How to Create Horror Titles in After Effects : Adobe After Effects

Hello, my name is Josiah Rea. I'm going to show you how to quickly create some horror titles in Adobe After Effects. Now here we are in After Effects, and I've got just this random footage that I'm going to use.
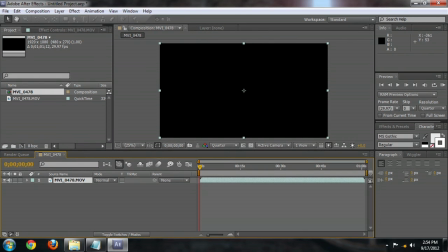And we're going to drag this down to create a new composition. And what we want is we want some footage with motion in it.
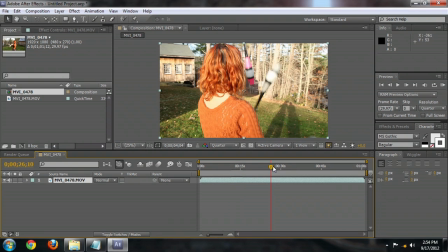So we're going to scroll through to, right about here or so, right as there's a lot of motion in the frame.
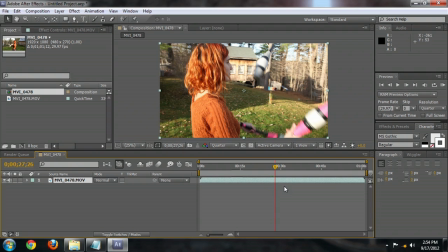And I'm going to trim this clip up by holding down Alt or Option and pressing the open bracket. So we'll go to the beginning of the timeline and push the open bracket, and that will bring our footage right to where we need it. And we're not going to need too much, probably only about 10 seconds or so. So let's close our render area up to about 10 seconds.
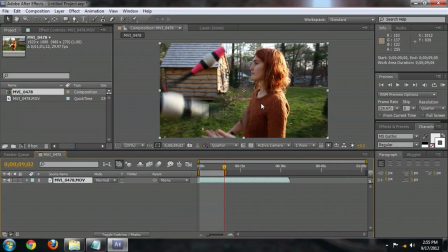And now what we're going to want to do is begin to mold this to make it more of a distortion kind of background that we're going for. So go to Effect, Color Correction, Brightness and Contrast, and we're going to turn the contrast all the way up.
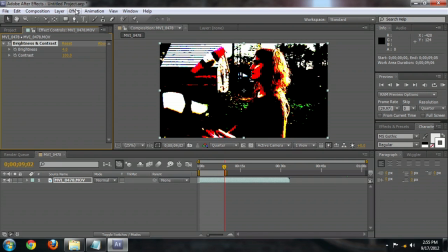And we'll bring a little bit of brightness in, but not too much. And we're going to go to Effect, Blur and Sharpen, Fast Blur. Make sure Repeat Edge Pixels is checked on. And we'll blur this out a little bit so you can't really tell what's exactly going on.
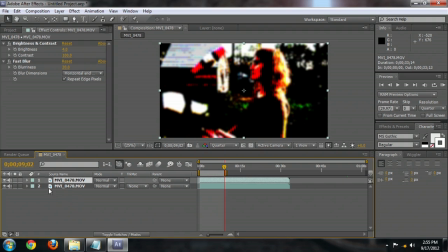Now we're going to duplicate the footage. And underneath its scale property here, uncheck Constraint Proportions, and we're going to actually enter in negative 100.
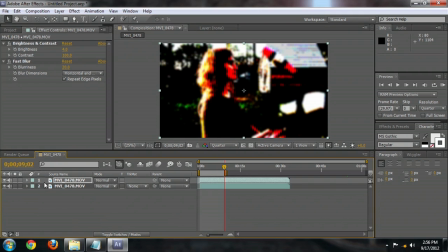And that will flip our image completely around. We'll select underneath the Transfer Mode screen,
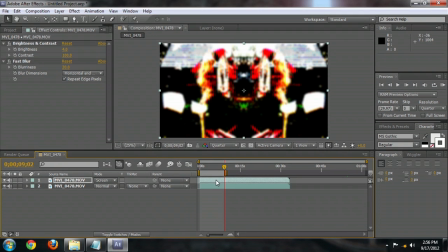and we're going to offset it a little bit from the other motion so that it looks a little bit different, so it's not completely mirrored.
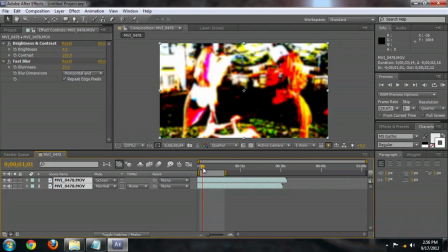So we'll bring both of those back to the beginning of the composition. And we've got just some really random motion going on here.
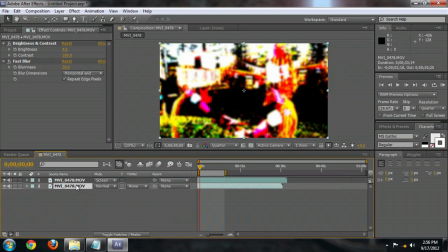And I can also darken this down a little bit later.
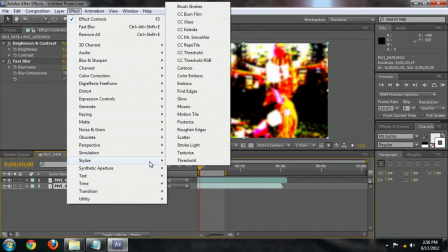But I'm going to select the bottom layer and go Effect, Stylize, Glass, just to add a little bit more distortion into it. And I'm going to
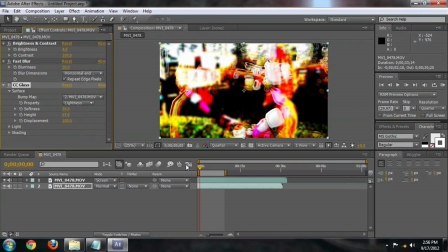increase the height of it so that we really get some weird kind of looks and distortion going on. And That looks all right. I might increase the blur just a little, so that you cannot see her face.
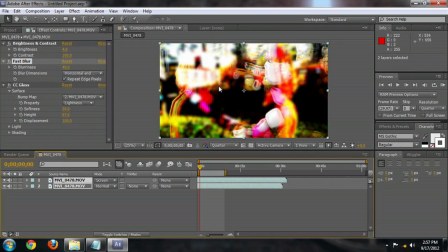And that looks all right for now. Select both layers, and we're going to go to Layer, Precompose, and enter in Distortion. Now that we have that, we're going to create our text layer. And this is what will be being distorted for this. So select the text typing tool, and I'll just enter in a random title.
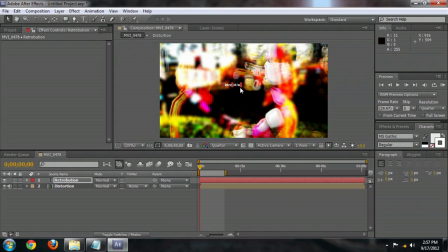I'll just call it Retribution. And we're going to scale this up by dragging one of the handles and holding down the Shift key. And let's go into the character presets, and we're going to
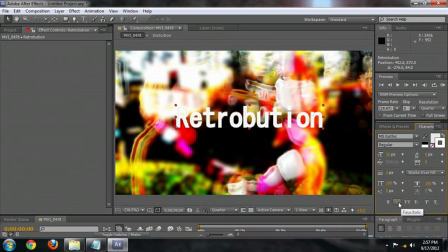uncheck this italic. We don't want it italic. We do want it to be as bold as possible, so that's a pretty good size.
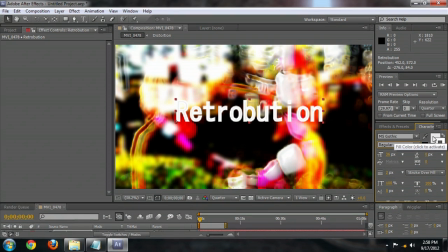You'll also notice that I've got my stroke set to white as well as the fill here in the character presets, and I've increased the stroke on it a little bit to sort of fake a little bit extra bold.
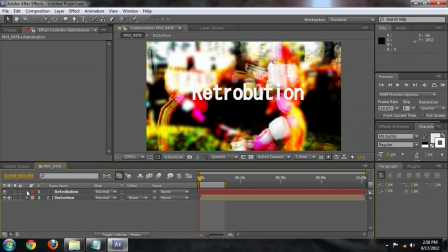And we'll also bring the kind of rescale that just a little bit, just to make it look a little bit more like what we want it to, something like that. I hope you've enjoyed this video on how to create horror titles in Adobe After Effects. I'm Josiah Rea.